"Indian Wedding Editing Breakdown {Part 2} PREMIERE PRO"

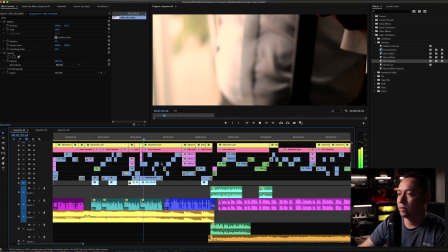her all that being said hans is very precious to all of us um we all love
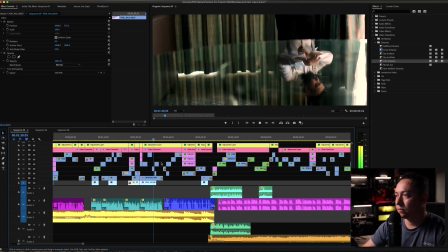her um but we know that you'll take such great care of her so welcome
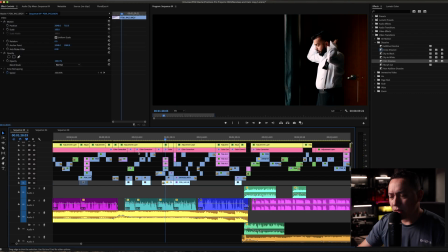to the family we love you guys i really you know i decided to put the groom you know get him ready for
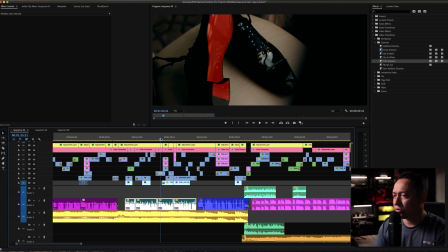the reception and it really you know when she start talking about you know the ideal man you know that she was you know always
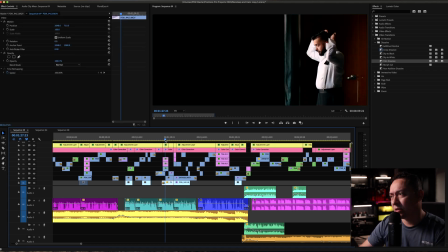expecting you know for her friend and you know this is you know it's kind of like a perfect combination you know as far as the shots because you know it makes sense to what she is saying so it was i found it like it
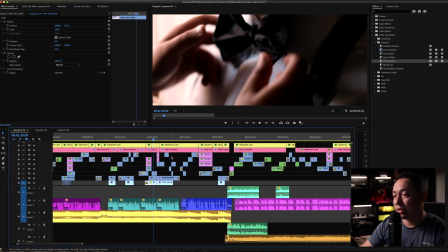was a really good opportunity to put the grooms getting ready and right after she finished the speech and connecting you know her speech to the best man speech and you know a the best man speech is the
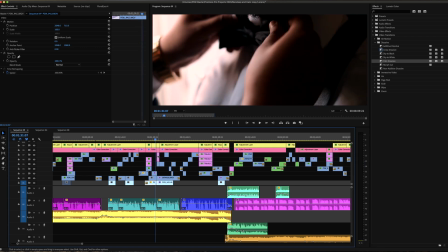one who is actually helping the grooms you know getting ready so that is something that also matches the story because you know he is not gonna be only giving the speech at this point but also the images that you're gonna see is the best man you know helping the groom and that really
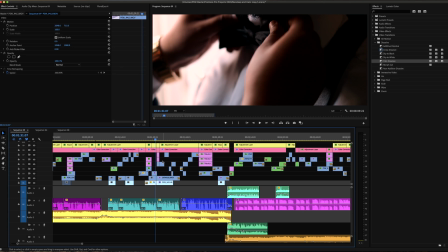that is really nice to the story that connects the story really well for her all that being said hans is very precious to all of us
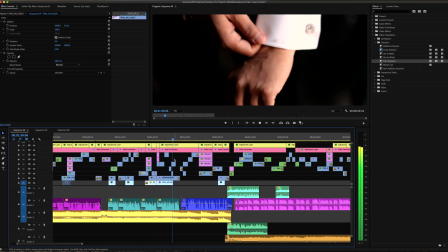um we all love her um but we know that you'll take such great care of her so welcome to the family we love you guys again at
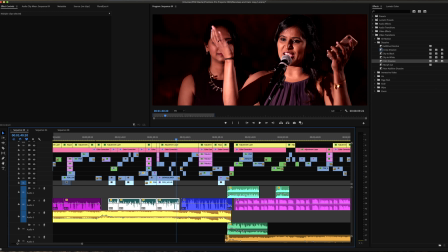the very end i'm a showing you know who is giving the speech deep into black family we love you guys
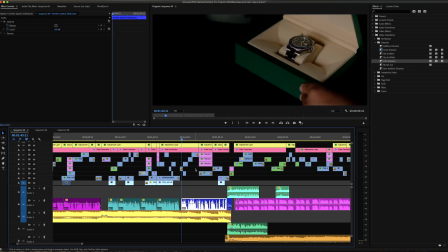and next year is gonna be again groom you know more details you know from the game reddit at the
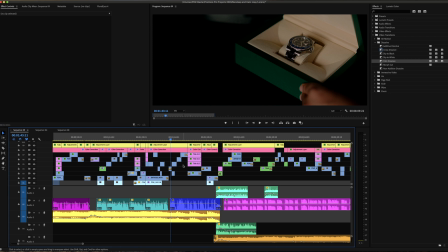groom and but the speech you know is done by the best man i
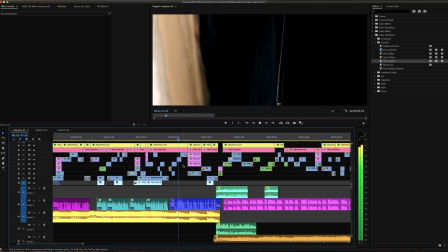really want to thank you everyone coming out for this last week it's been trust me it's been very stressful but it's been very fun at this just
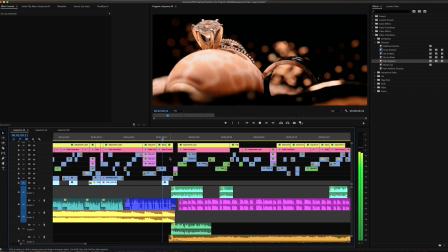two words of advice for each of you hunt good luck mandeep game over
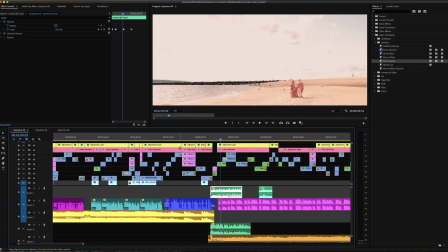dear mandeep okay so uh for this part let me just go back
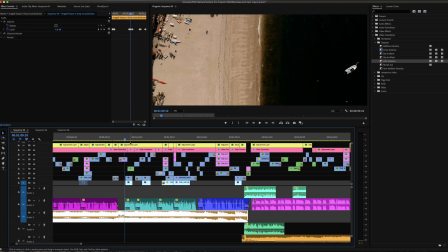real quick so this is a drone shot with phantom 4 pro b2 right here we have a running
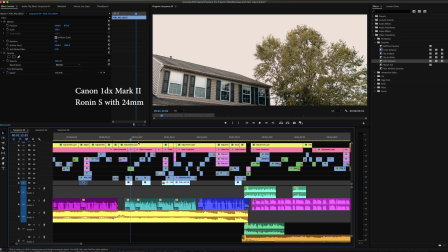is with a 24 millimeter uh we have a this is a 135
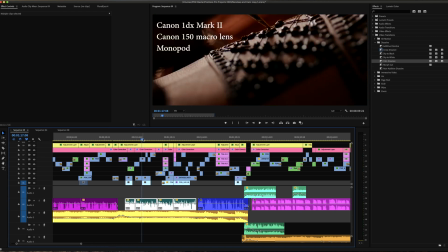at 2.0 um this is a a macro lens a uh a 2.8 this
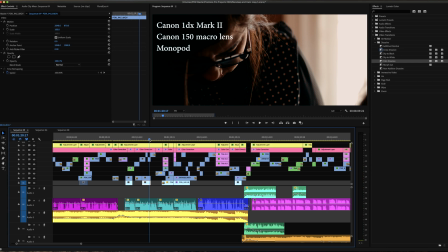is a again the macro lens this is the 135 this
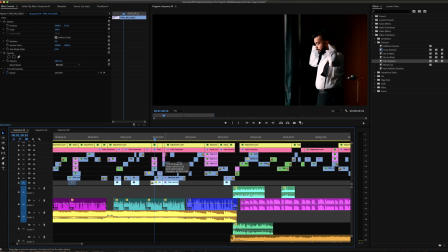is the macro lens we jump to the shot over here this is a 50 millimeter and a monopod i don't like this door in the back but there was no other way to get the shot
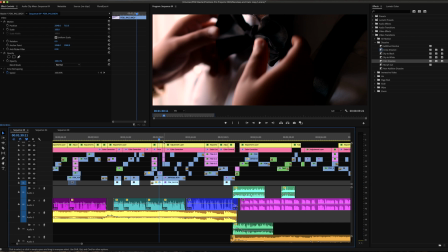and this was a 50 millimeter as well uh a monopod uh again
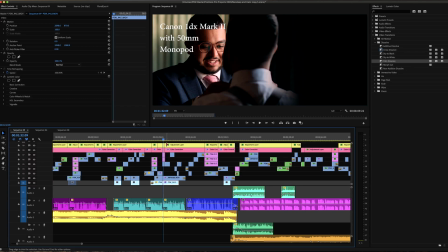one dsmart 250 millimeter you know every time that i'm getting you know this type
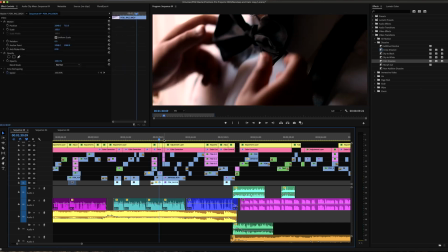of shots i'm always you know getting you know club shops and white shots i'm
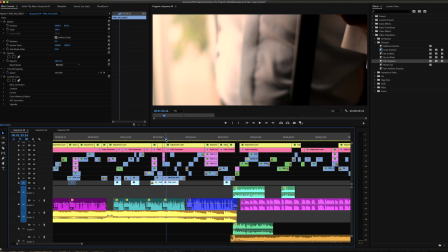showing who is the people helping i'm showing you know details uh
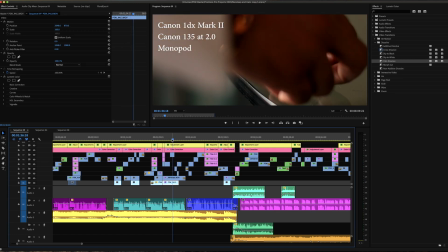i'm showing you know clubs us like this show over here the
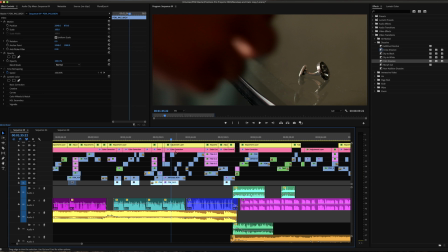groom you know grabbing uh the cufflinks you know it's stuff like that and
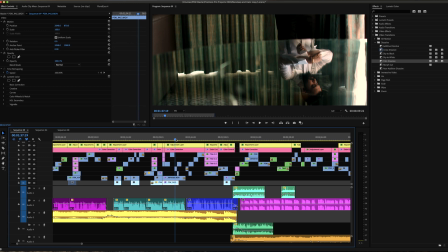you want to uh get as much content as you can and and to do this you know you gotta be you gotta be fast you gotta move quick you know the time is always very limited when you're shooting away so you gotta get this just real quick so you might actually need to know
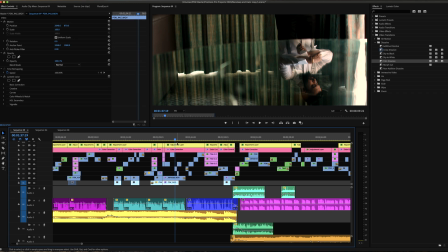exactly what you need when you know you know before hands before hands if you know like exactly your shots in your head you're gonna be prepared uh for the day uh so that's exactly what i'm doing here this is again 50 millimeter man deep game over
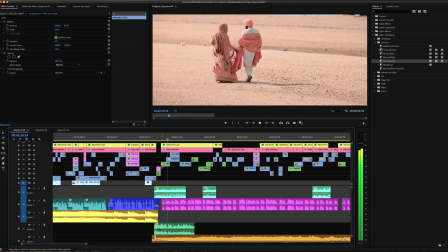dear man it has been an absolutely amazing life-changing
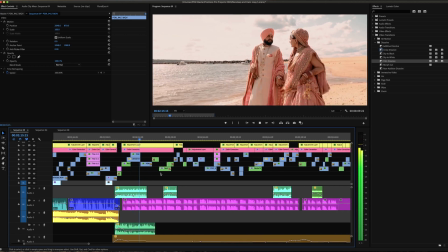beyond imaginable two years we have made some wonderful memories along the way
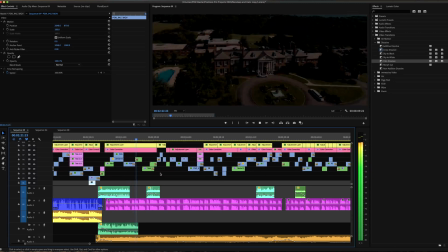getting to know you spending time with you learning things about myself that i did
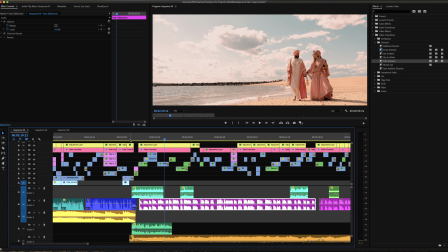not know before so here if you guys notice you know right after he finished right after
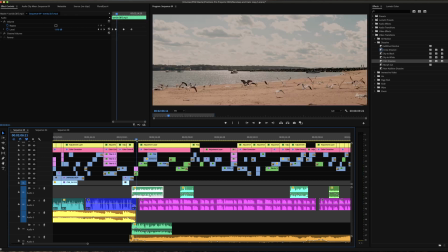he finished the speech i'm jumping to the next a shot which is again you know establishing the scene where we are so i'm showing this beautiful shot which is leading us to the next shot where i
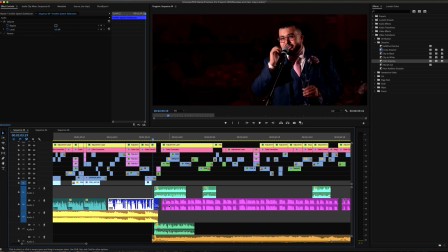showed the bride you know walking away something you know something to point out you know here
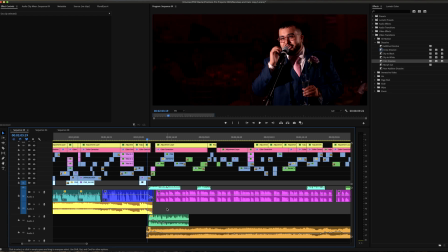guys is the music change you guys notice how the music changes right when you know the the next sequence start now not only the music changes
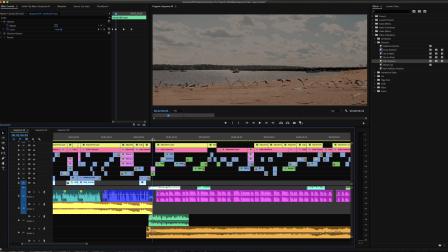but also you know the you know the day the footage that i'm showing at this
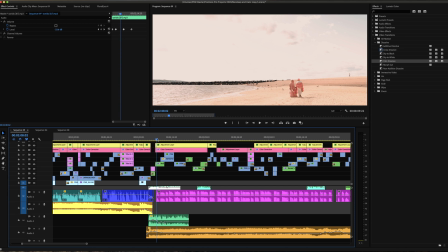point i just started showing footage from the ceremony day so that is something that you can actually do when you are you know meet some different dates and that that is something that is that really helped me a lot um
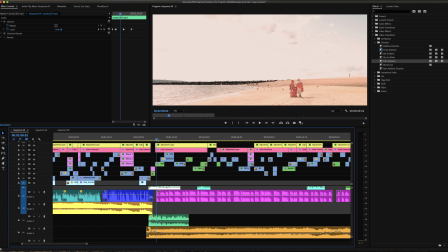if i'm gonna change to a different day and i cannot want to change the music the vibe for the songs uh so when i do that the footage immediately you know connect to the music because i'm changing everything
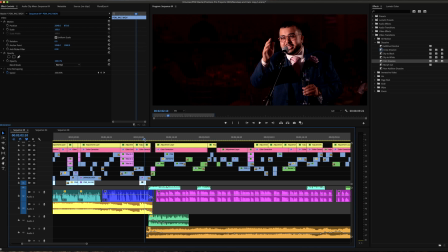uh because like i said you know this is about the storytelling guys so uh you know this this change right here you know it's telling the audience
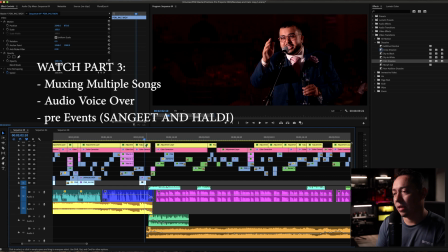that hey something is coming up hey there's a new change here hey this is a this is a different outfit hey this is a different location hey we're showing the ceremony something is coming
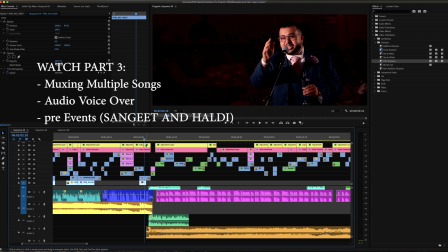up so this is really dramatic the music really helps you know with this change right here you know really worked a lot